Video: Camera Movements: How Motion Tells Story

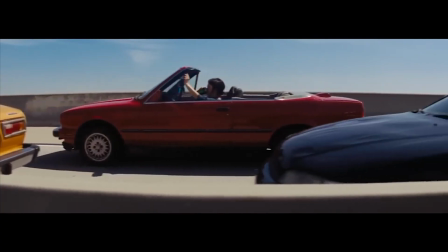I often have to cut into the brain in certain specific.
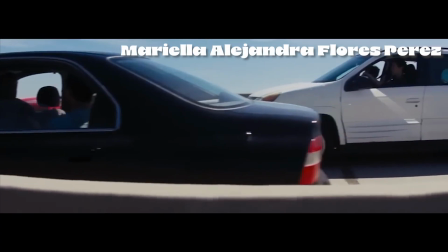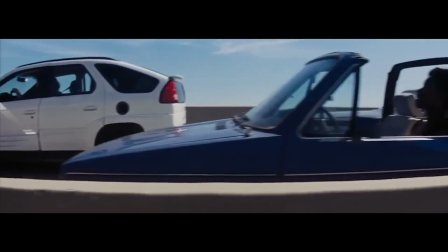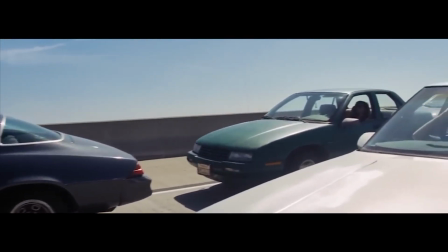Have you ever noticed how a camera doesn't just show a movie? It actually makes you feel it.
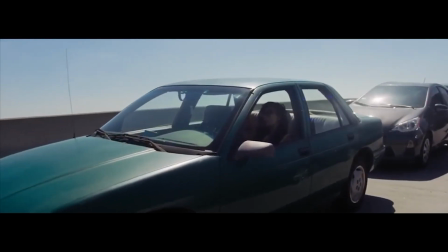Not dialogue, not the score, it's the camera's movement.
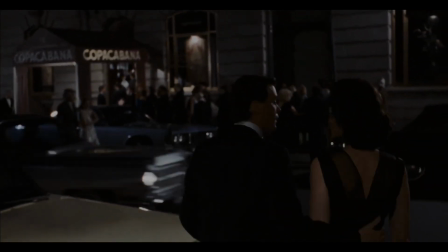Camera movement is one of the most vital and impactful storytelling tools in cinema. It doesn't just capture action, it shapes how the audience experiences a story.
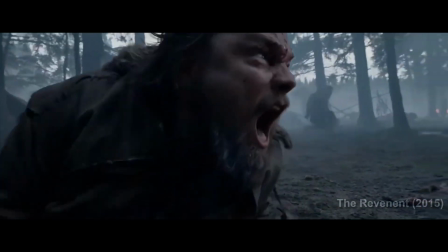The movement of the camera can guide attention, create emotion, and set the energy of the scene, making moments feel tense, intimate, or powerful depending on how it's used.
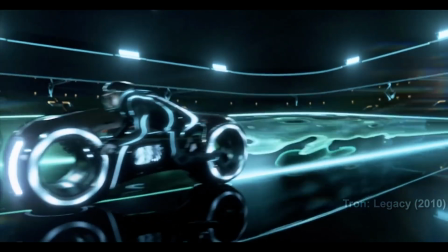It can also reveal information, reflect a character's perspective, and build atmosphere.
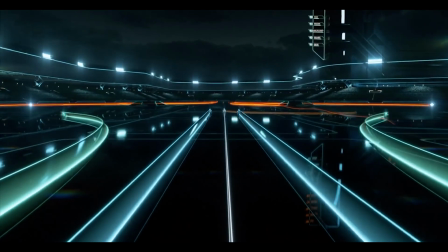Camera movement shapes how we feel and think while watching a film, making it one of the most effective ways to immerse viewers into the narrative.
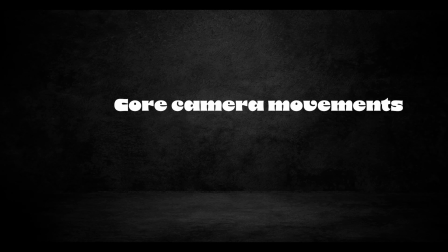Today we'll break down the core camera movements, such as pans and tilts,
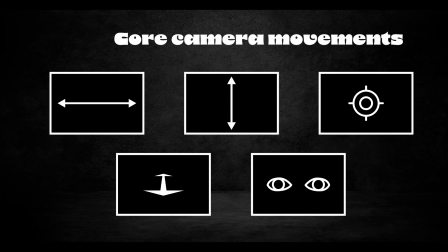tracking shots, dolly and POV shots, and why directors choose one over another.
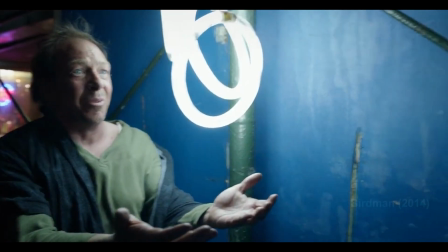The choice of gear matters for each one of these techniques.
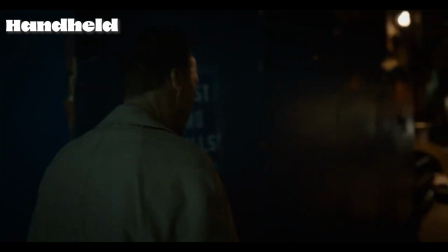A handheld can create a more organic movement, which may feel more natural or energetic depending on its use.
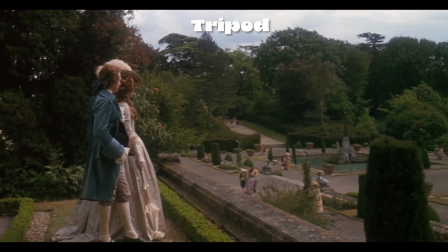A tripod is far more stable, providing smooth and controlled movements.
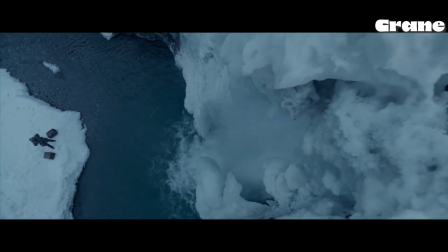A crane is mostly used for vertical grandeur, but can also include wide panoramic views.
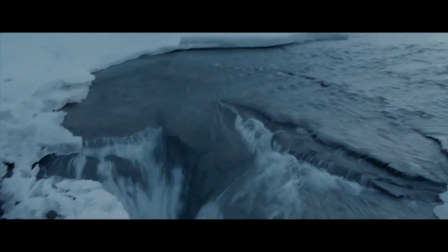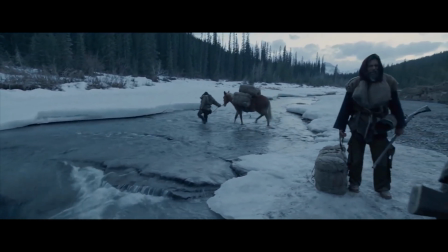By the end, you'll see film language in motion, not just in themes.
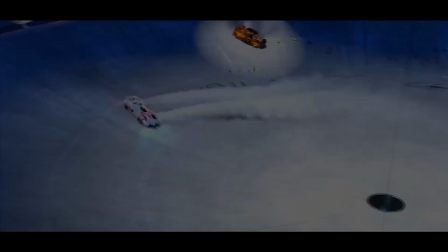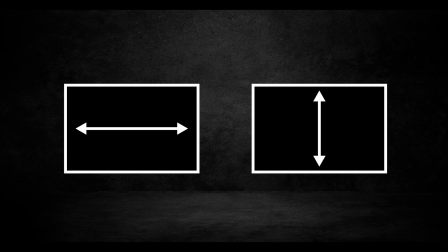Pan and tilt are both the most fundamental camera movements. Think of a pan like your head turning side to side.
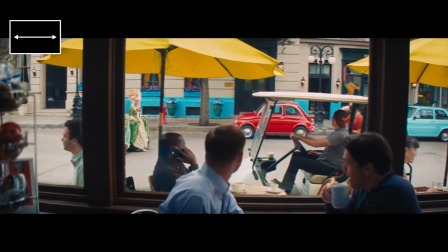It can follow action on the horizontal, revealing new information, or connect people and places in a single shot.
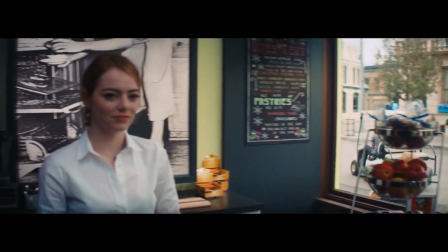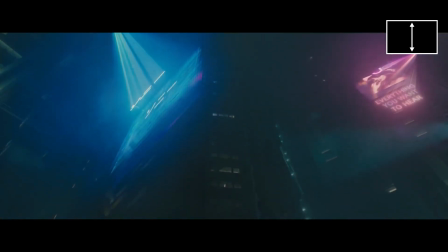A tilt is similar in practice, but with very different results. It moves on the vertical axis, looking up and down,
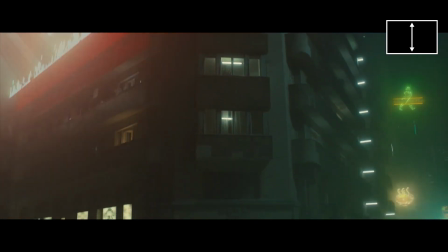revealing perspective changes, landscapes, heights, or dramatic revelations.
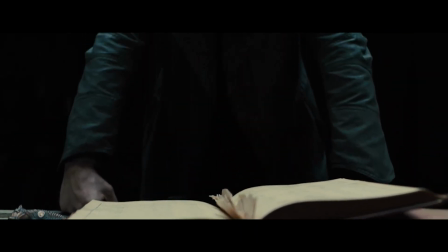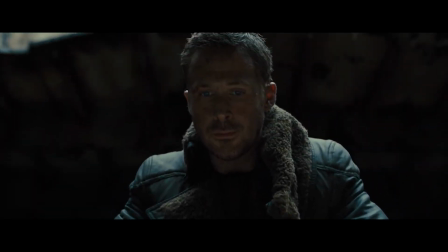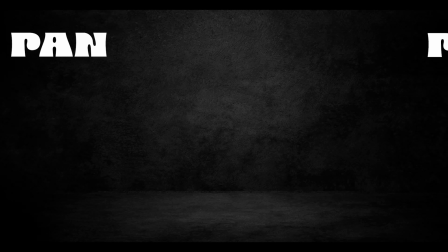The term pan comes from the word panorama, meaning a wide-angle view.
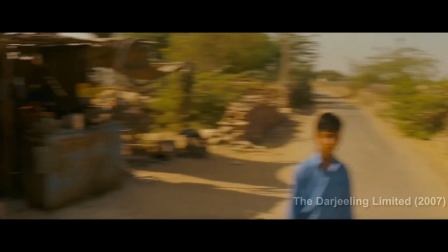In camera movements, that is the side-to-side rotation, which is used to follow or reveal actions,
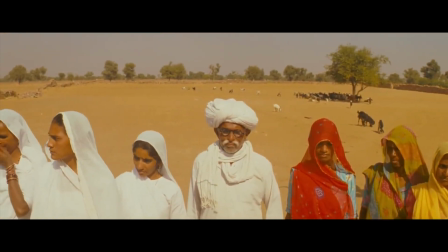landscapes, or information, and establishes relationships between subjects.
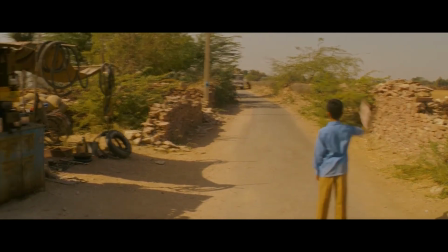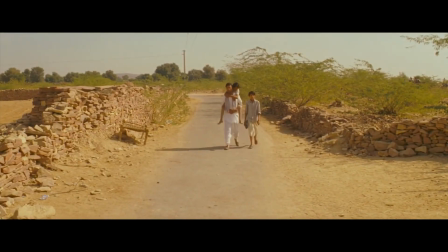Framing and angle choice play a crucial role in these types of shots. A low-angle pan conveys power or scale.
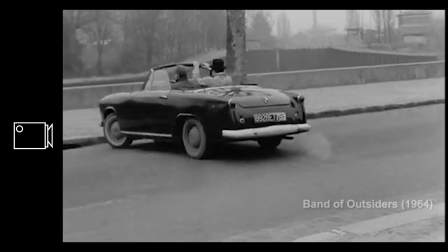An eye-level pan mirrors a character's perspective.
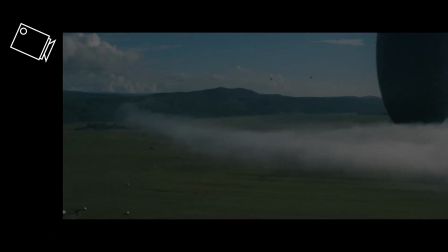A high-angle pan, bird's eye view, is often used in establishing shots.
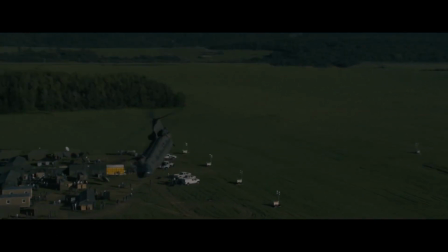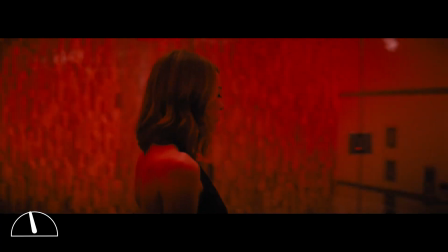Additionally, speed also matters. A slow or medium pan creates a contemplative mood or builds anticipation.
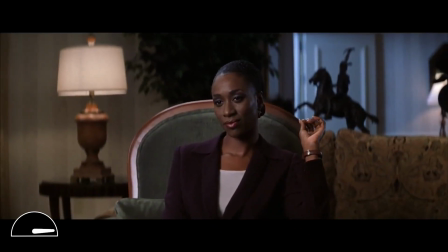A whip pan, fast pan, generates energy or disorientation and is often used as a transition.
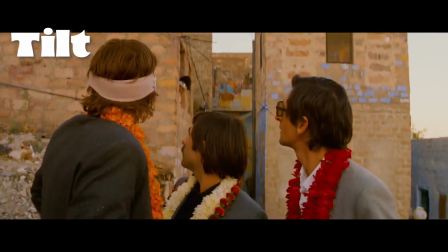A tilt provides up and down rotation, introducing perspective changes, landscapes, height, or of course, dramatic reveals.
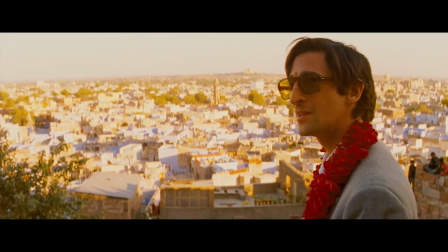It's important to highlight the directional importance of tilts. Unlike pan, direction is especially important in a tilt.